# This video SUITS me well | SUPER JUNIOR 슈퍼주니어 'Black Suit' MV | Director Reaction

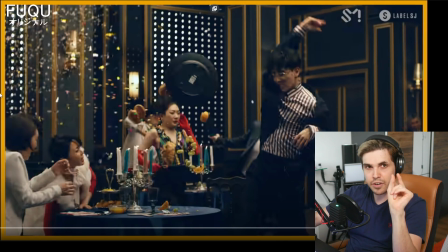(4:09)
It fits the video and it's not as distracting, and it's just a very subtle line, and I like that. Very nice. I'll for sure maybe do something like this as well in the future.
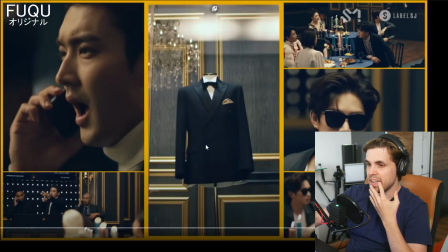(4:21)
Black Suit, huh? I see it now. So someone already told me that Black Suit is based on the auction house. Someone is trying to buy the suit.
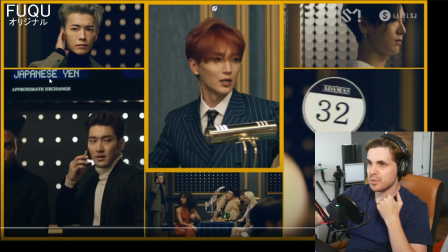(4:32)
I like how everyone from Super Junior gets a little bit of a shot, as if everyone is betting for it.
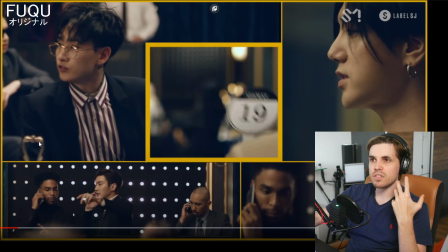(4:40)
Very nice way of editing. And it's also very nice what they did here generally with that border.
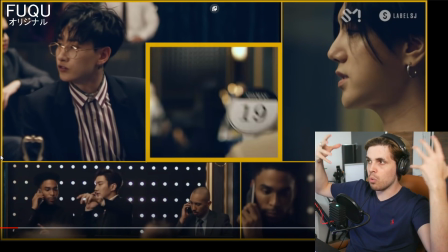(4:45)
They're basically incorporating it now with the different frames. I like what they did here a lot.
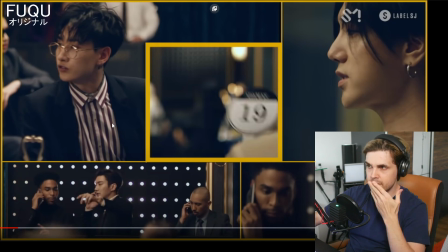(4:50)
It's making a frame very diverse, very nice. Really good job from extending it from the side, to the middle, and all around.
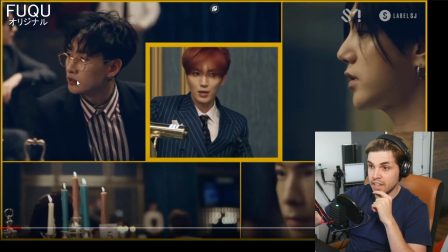(4:58)
Really, really nice. And then framing shots on top of that as well.
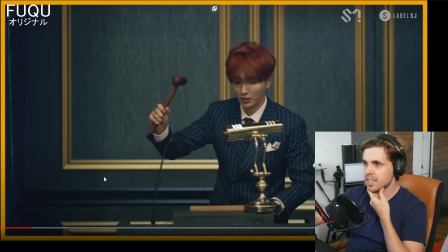(5:06)
Wait a second, what? Can I have a second? I need to have a look at this.
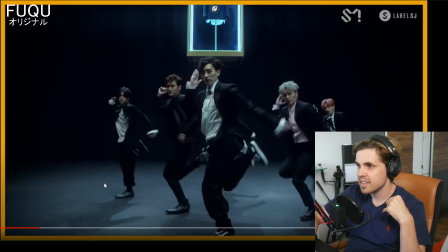(5:12)
So the black suit is there. Okay. Very simple transition there, but a good transition.
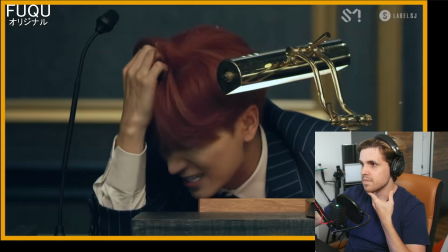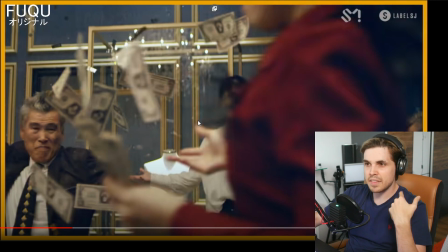(5:24)
And then you can see that the suit is missing, and this is why everything became hectic.
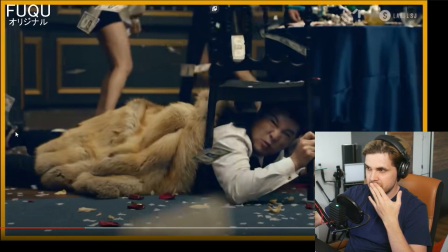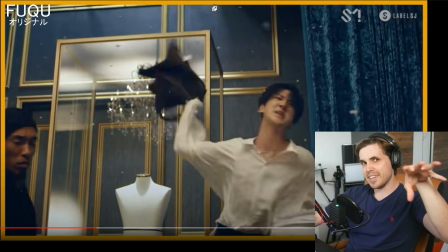(5:33)
And what's also super cool about what they did with the very first 30 seconds of the shots, they basically reused them here again, and it just looks completely different because now it's going forward a little bit more in speed, but it just looks super good. Good job here.
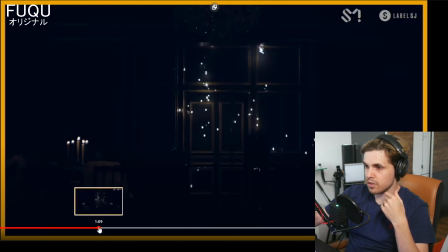(5:48)
Again, I love fireworks generally, and I'm happy that they used real fireworks or sparks right here.
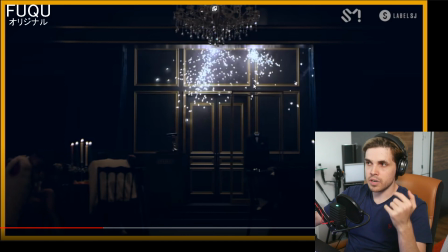(5:56)
It just looks so much more natural than a special effect. Special effects are good, but if you can do it with a real element, in this case fire or sparks, they create a certain light that you cannot mimic with CGI. They did a good job here. And of course you can mimic it with CGI if everything is CGI, but here it is a real location,
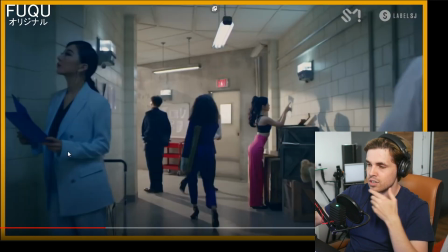(6:12)
it is a set, therefore it's a good choice of sparks here.
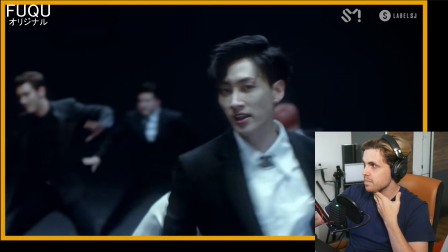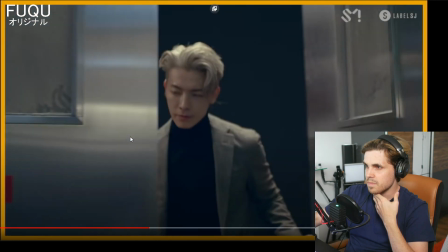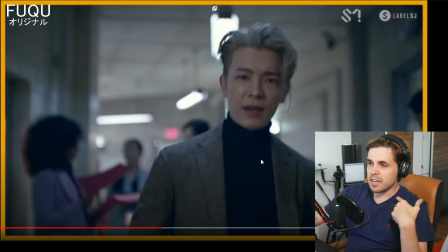(6:29)
Very nice. Let's go back there again. What I really like about these scenes and the way it was cut together is that it really just seems continuous. It seems like they were all in one take and they kept on shooting. And really nice, just a very nice flow, if I can say it, from one member to the next member.
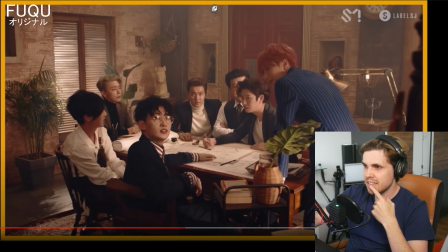(6:47)
And we're back with the orange frame, or yellow frame. So it seems like here they were planning how to steal the black suit.
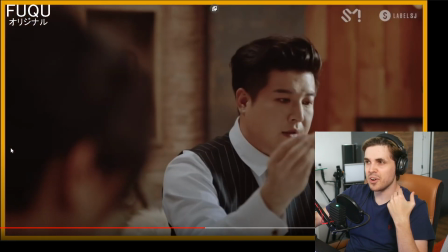(6:58)
I must say that members of Super Junior are also very old. It's very rare to see, especially with boy bands, because, you know, from basically what happens is in a lot of groups, when they get older, they split up because they see more value in each singular member. But it's nice that they stuck together after all the years.
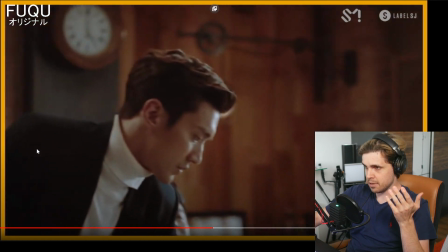(7:14)
If I'm not mistaken, the oldest member, let's see if we can see him, with the pink hair, he is 38 years old.
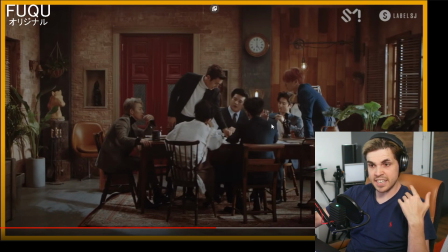(7:22)
Super nice. Super cool, and he's still very active, and it fits them. I like what they did with the song. It also fits their age. It's very mature.
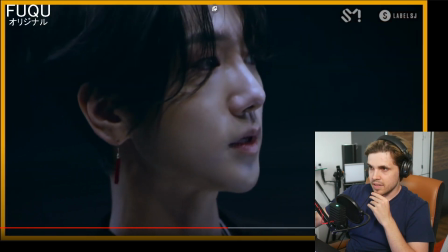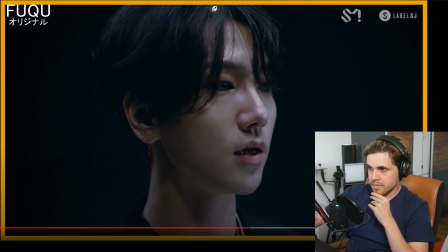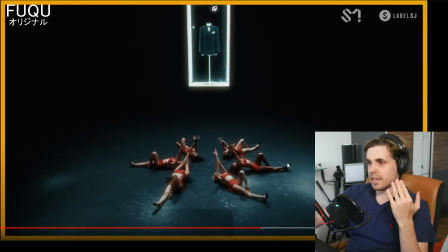(7:42)
So I don't understand the resemblance, but someone explained to me that them dancing here is basically resembling the infrared lasers, you know, when you try to secure something, that if you walk past the laser, you know, the alarms go off. I just don't see the resemblance that much.
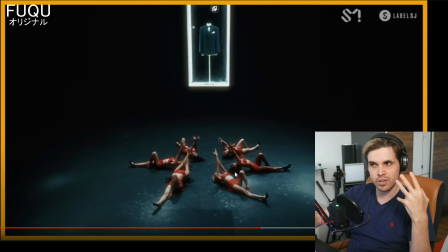(7:56)
Like, I get it with the choreography, and I think it's very nice that they're trying to make a laser into a choreography. But for me, it's just very distracting in the sense of, is it a laser? Would I have noticed if it was a laser system from just the choreography? Most likely not. For me, it just looks like women dancing in a circular pattern.